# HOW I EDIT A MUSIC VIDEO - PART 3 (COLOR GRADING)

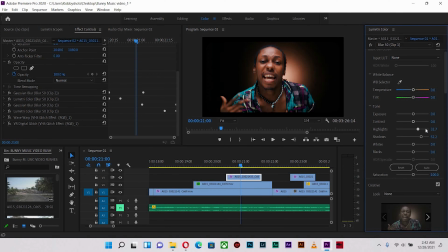8:16 Skin tone is being blessed with so much warmth, and everything looks just right in place. Okay, gonna reduce my whites or probably increase it just slightly. Okay, but I feel like there's too much contrast in the shots. Let me enlarge it and see.
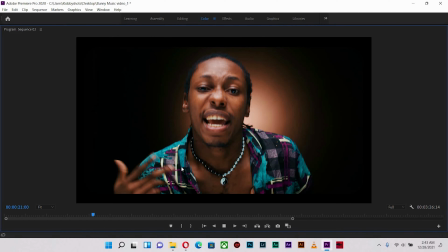8:33 Put it on full. Okay,
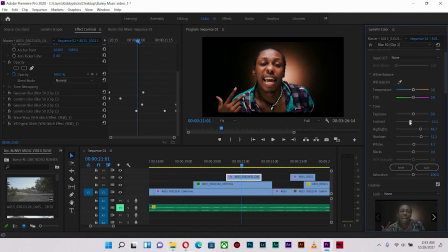8:40 right, so what I'm gonna do is I'm gonna reduce the contrast just a little bit. All right, I think I'm quite satisfied with where we are. Over to the next footage.
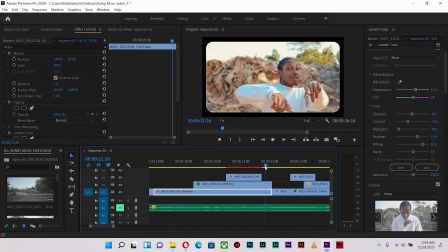8:52 All right, so I have the color grade for this, so I can easily apply it all over here.
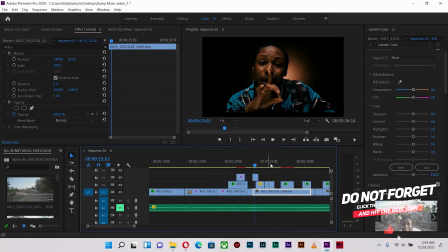8:57 So let's look at another instance that we haven't touched before.
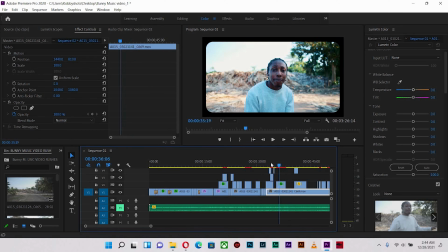9:01 Okay, so as we scan through, all right, so this shot right over here, okay,
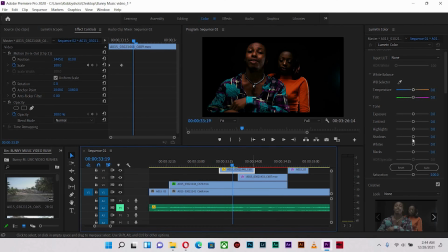9:07 having the artist with the model, I'm gonna equally just open up the shadows, of course, because readily that's what I see. It's too much shadows, too much contrast, so I'm gonna reduce contrast just a little bit. Okay, increase the whites.
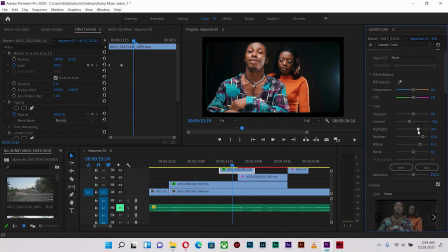9:23 Beautiful. Increase the highlights just a little bit more to make it pop, and alter my white balance just slightly. Maybe that's too much. Okay, so I think this just works perfectly well.
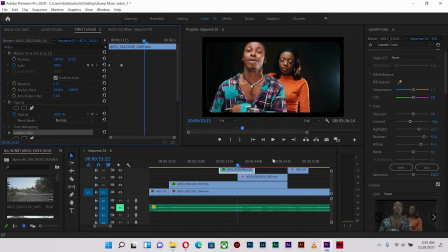9:40 So what I'm gonna do is I'm gonna copy the properties over here and paste it on this shot. Okay, which looks quite identical. All right, I think it's a little bit to the bright side.
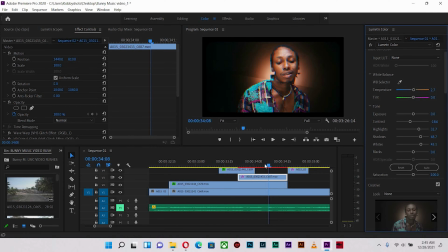9:54 All right, so let me just reduce the shadows quite a bit. right, and apply it over here.
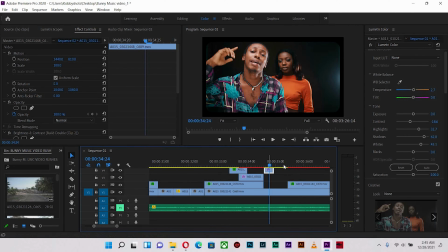10:01 So because it's of the same cut, same lighting, same instance. Let's look for another instance.
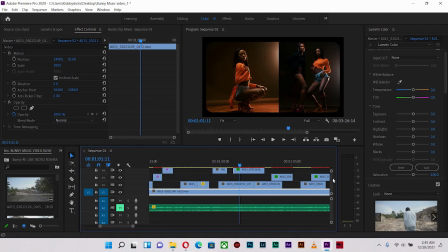10:06 Yes. All right, so where the models are dancing, I think one layer is up above.
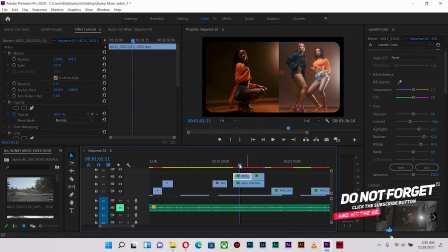10:13 Okay, I'm going to touch on both of them at the same time. All right, so let's start with this particular shot.
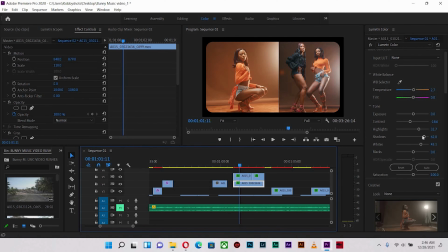10:20 All right, so already what I see is there's too much highlight in this. So I'm going to bring in the shadows, not too much, and highlights all the way, and the whites all the way down like that. And it looks too warm, so I'm going to reduce the temperature and bring it up all the way just like this,
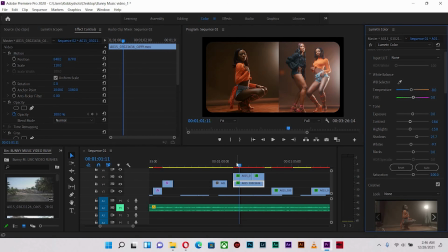10:38 and reduce the exposure quite a bit. Okay, so I think I'm okay with what I'm seeing so far. So let me copy the properties of this particular shot, what I just did, and place it right over here.
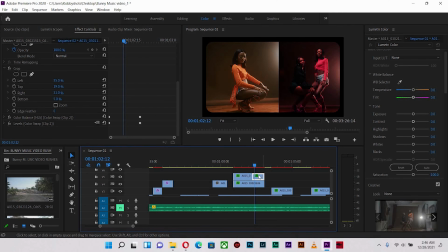10:54 So I'm going to replace it with this kind of effect.
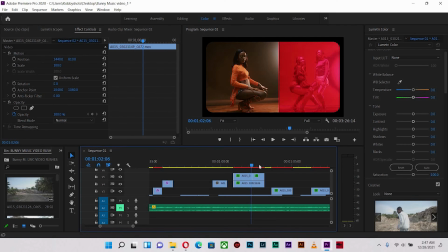11:00 Okay, the reason why you see a different color is because of the effects that I added. That's why you're seeing this color in there. All right, okay, so I'm gonna rather place it down here in the shot.
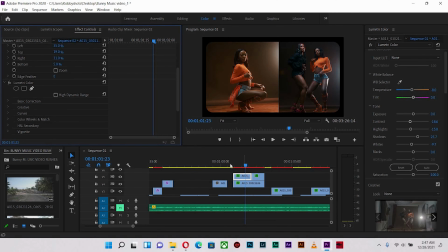11:19 I'm gonna delete this and place it here. All right, so I think fancy how it looks like now, but I think adding a little bit of warmth to this will match up with this particular shot, and I think I like where I am so far.
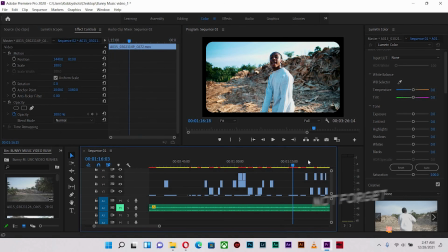11:36 All right, so to proceed, let's find another instance where we have a different condition, different lighting situation.
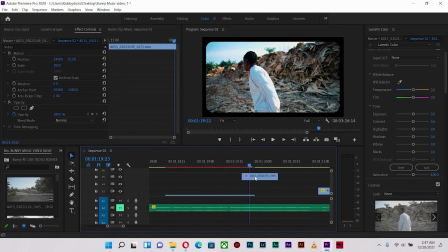11:45 Okay, so I think this particular shot over here looks like something we can dive into.
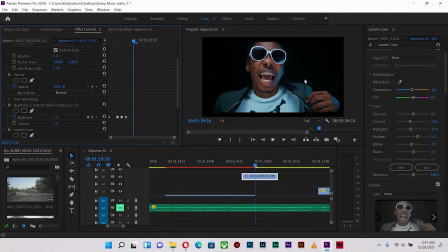11:51 So I'm going to apply the settings I had before, and readily notice that it's too much to the blues, so I'm going to increase the temperature just a little bit. Okay, open up the shadows.
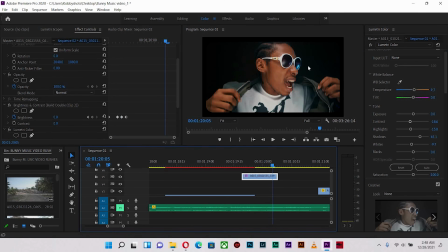12:07 Okay, let's run through it and see how it looks. Okay, I really like what it's doing with the skin. Skin looks so nice. All right, so I'm going to increase the whites to bring much more life to the shot.
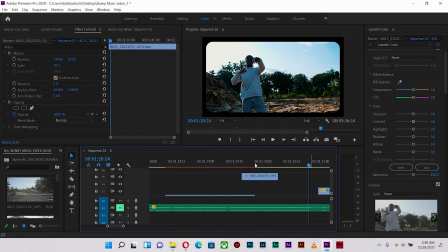12:20 Beautiful. All right, let's look for yet another instance. Perfect.